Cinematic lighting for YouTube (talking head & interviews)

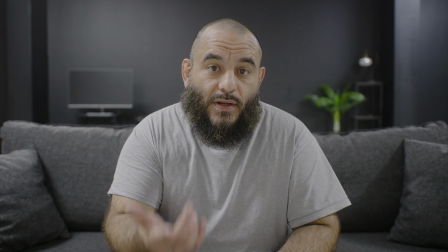In this video, I'm going to show you how to get your image from looking like this to looking like this.
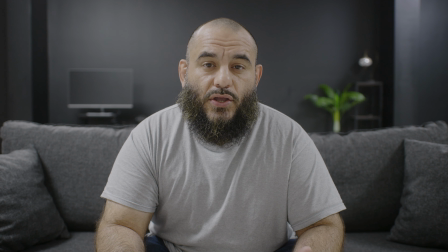But first, let's go back to where we were. And this is the look that you can expect to get when you just have the ceiling lights on and nothing else. And it's acceptable. It's not bad by any means. And if your content is good and your audio is good, then it's going to be just fine.
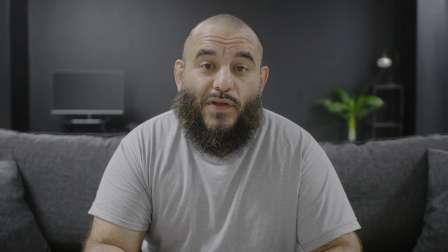But if you really want to give your videos that extra pop, then I would suggest investing some time and some money into your lighting before you even worry about upgrading your camera or your lens or anything like that. So let's start off by turning off all the lights. Now I'm going to turn on the most important light, which is called our key light.
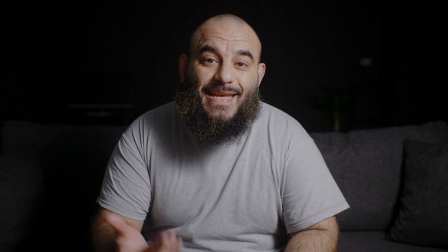And as you can see, that's already a lot better. A key light is just a fancy term for your main light source.
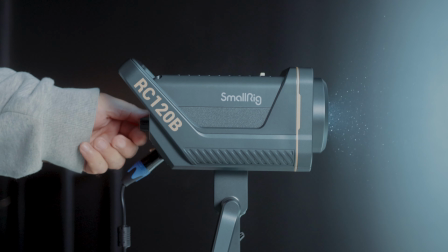The one that I'm normally using is the small rig RC120B, and I use it with a large softbox to diffuse the light.
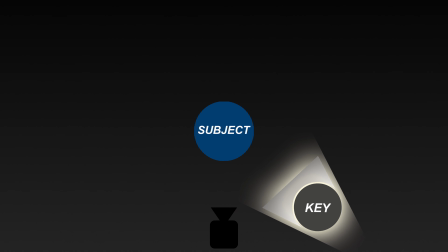So there's many different ways you can situate your key light. One of my favorites is to place it in front of me, 45 degrees to either the left or the right side.
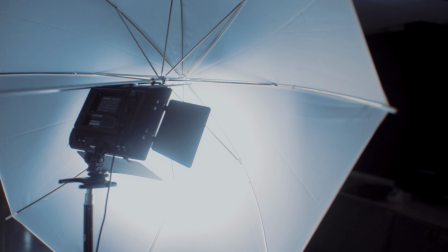For this video, I wanted to use a smaller light, so I'm using the Luminar YN300 with an umbrella in front of it.
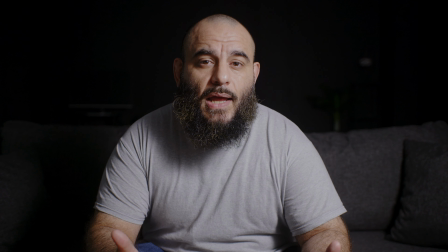The softbox and the umbrella are used to diffuse the light, which basically makes it softer so that it's more flattering. Now the next light that I'm going to turn on is just a lamp in the background over there. And as you can see, it's starting to look a lot better.
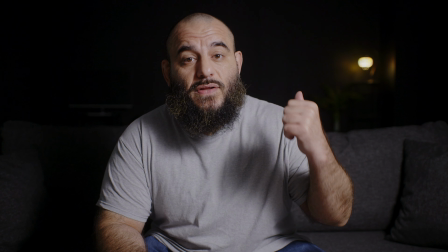Now anytime you have a light source where the source is visible in the frame, the way that lamp is back there, that's called a practical.
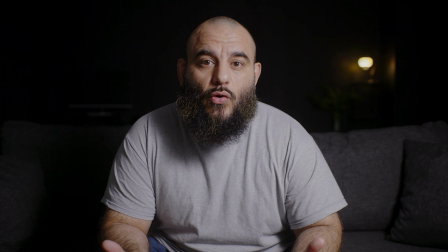And all that does is basically make your image look more interesting instead of having a plain background. And this right here by itself is honestly more than enough. And many times this is all I use because I like the dramatic look that it gives.
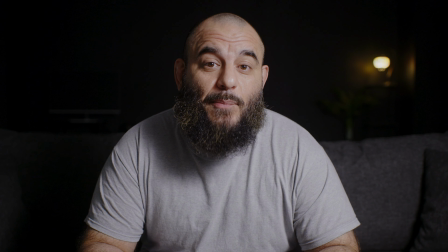But if you want to add a little more to really make it pop, there's a few more things you could do.
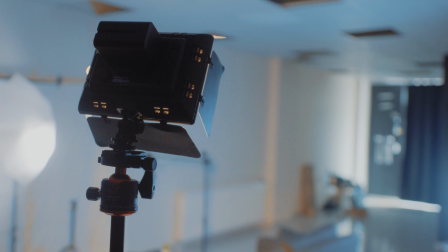So off to my left and 45 degrees behind me, I have another Luminar 300, which I'm about to turn on.
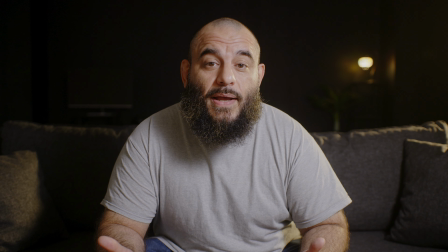And I set the color temperature to be very warm so that it matches the practical light that I'm using back there.
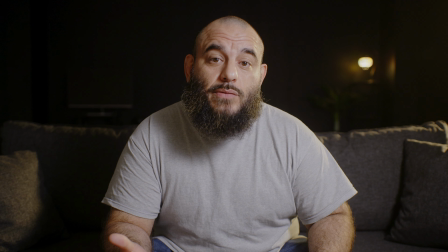And this technique is called motivated lighting,
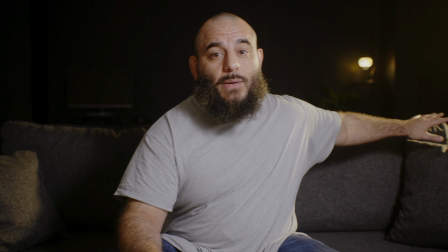which makes it look like that lamp in the background is what's lighting up the edge of this couch and the side of my face over here, when in actuality,
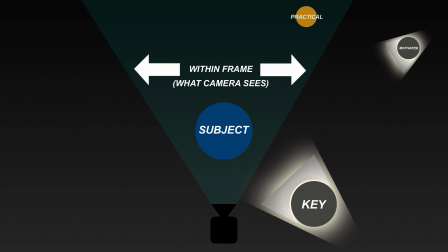it's a secondary light that's set at the same color temperature. Now this is looking pretty good.
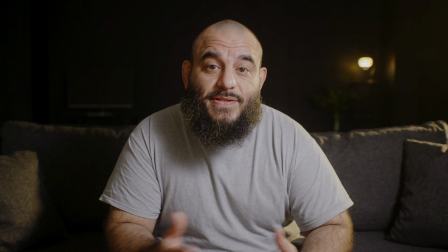I'm sure it's looking a lot better than when we first started with the ceiling lights. But still, the background is a little bit too dark, which looks good in my opinion.
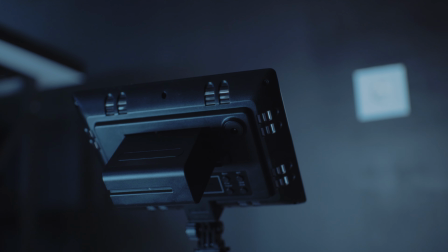But for most scenarios, you want to liven it up a little bit more. So let's go ahead and turn on the other Luminar YN300 Air that I have on the floor back there, pointed at the wall.
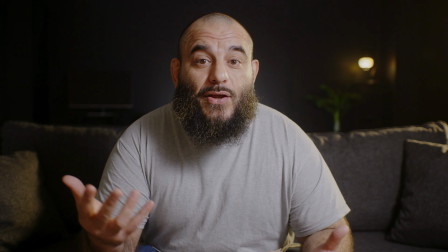So what that does is help separate me from the background and also makes the background more interesting by giving it that soft gradient.
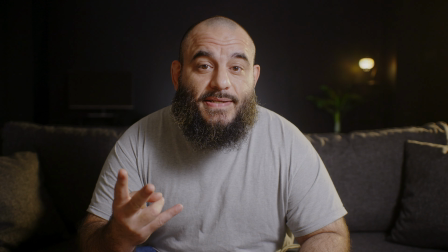But we're still not done. Normally I like to add two more lights, another practical and another motivating light.
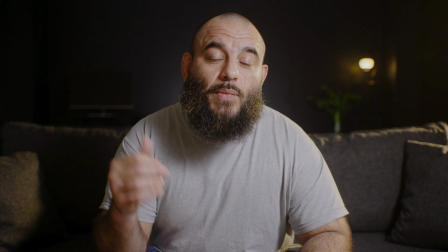For the practical, sometimes I just turn on my computer monitor because in essence, it's a big LCD light panel.
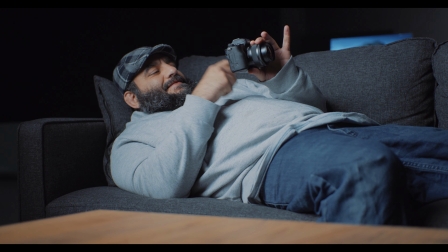And if you put on a nice background, it looks real nice. But in this case, we're going to leave the monitor off.
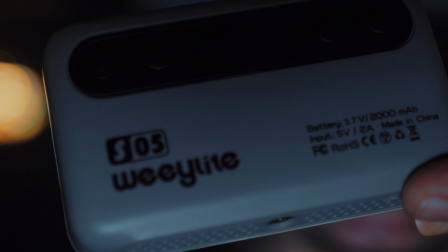And instead, we're going to use a small pocket RGB light from Videography. And we're going to put that behind the monitor facing the wall.
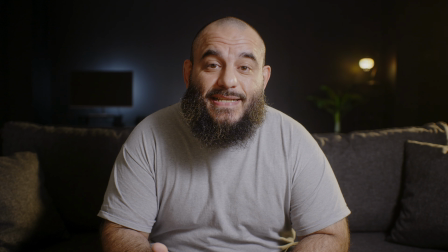And that looks like this. And as you can see, that makes the background look much more interesting.
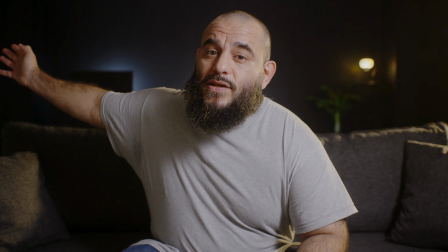And for our last element, off to my right and 45 degrees behind me, I have a long RGB tube light from Sure.
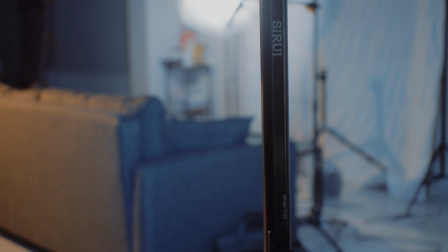And I'm going to use that as a motivating light to make it look like the light from behind the monitor is lighting me up.
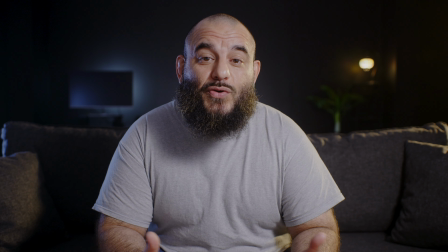And that looks like this. And while lighting is the most important factor for getting a pleasing image,
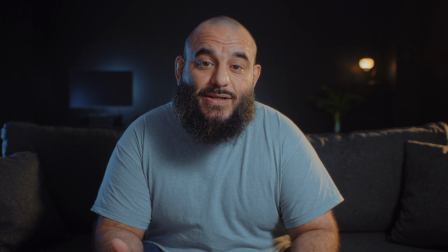there's also one more thing that I'm using to help me achieve these looks, which is my Filmic LUT Pack and Lightroom Profile Pack,
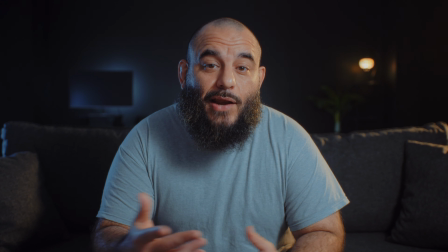which is available for 15 bucks at FulanCreative.com. Now, out of all the different lights that I talked about, the most important one is your key light. And that's why I highly recommend that you watch this video next, where I review the small rig RC120B, which is an amazing and affordable key light. I left links in the description to all the different lights that I talked about. If you gained any value from this video, make sure to leave it a thumbs up and subscribe to the channel so you don't miss future videos. I appreciate you watching to the end, and I'll see you in the next one. Peace.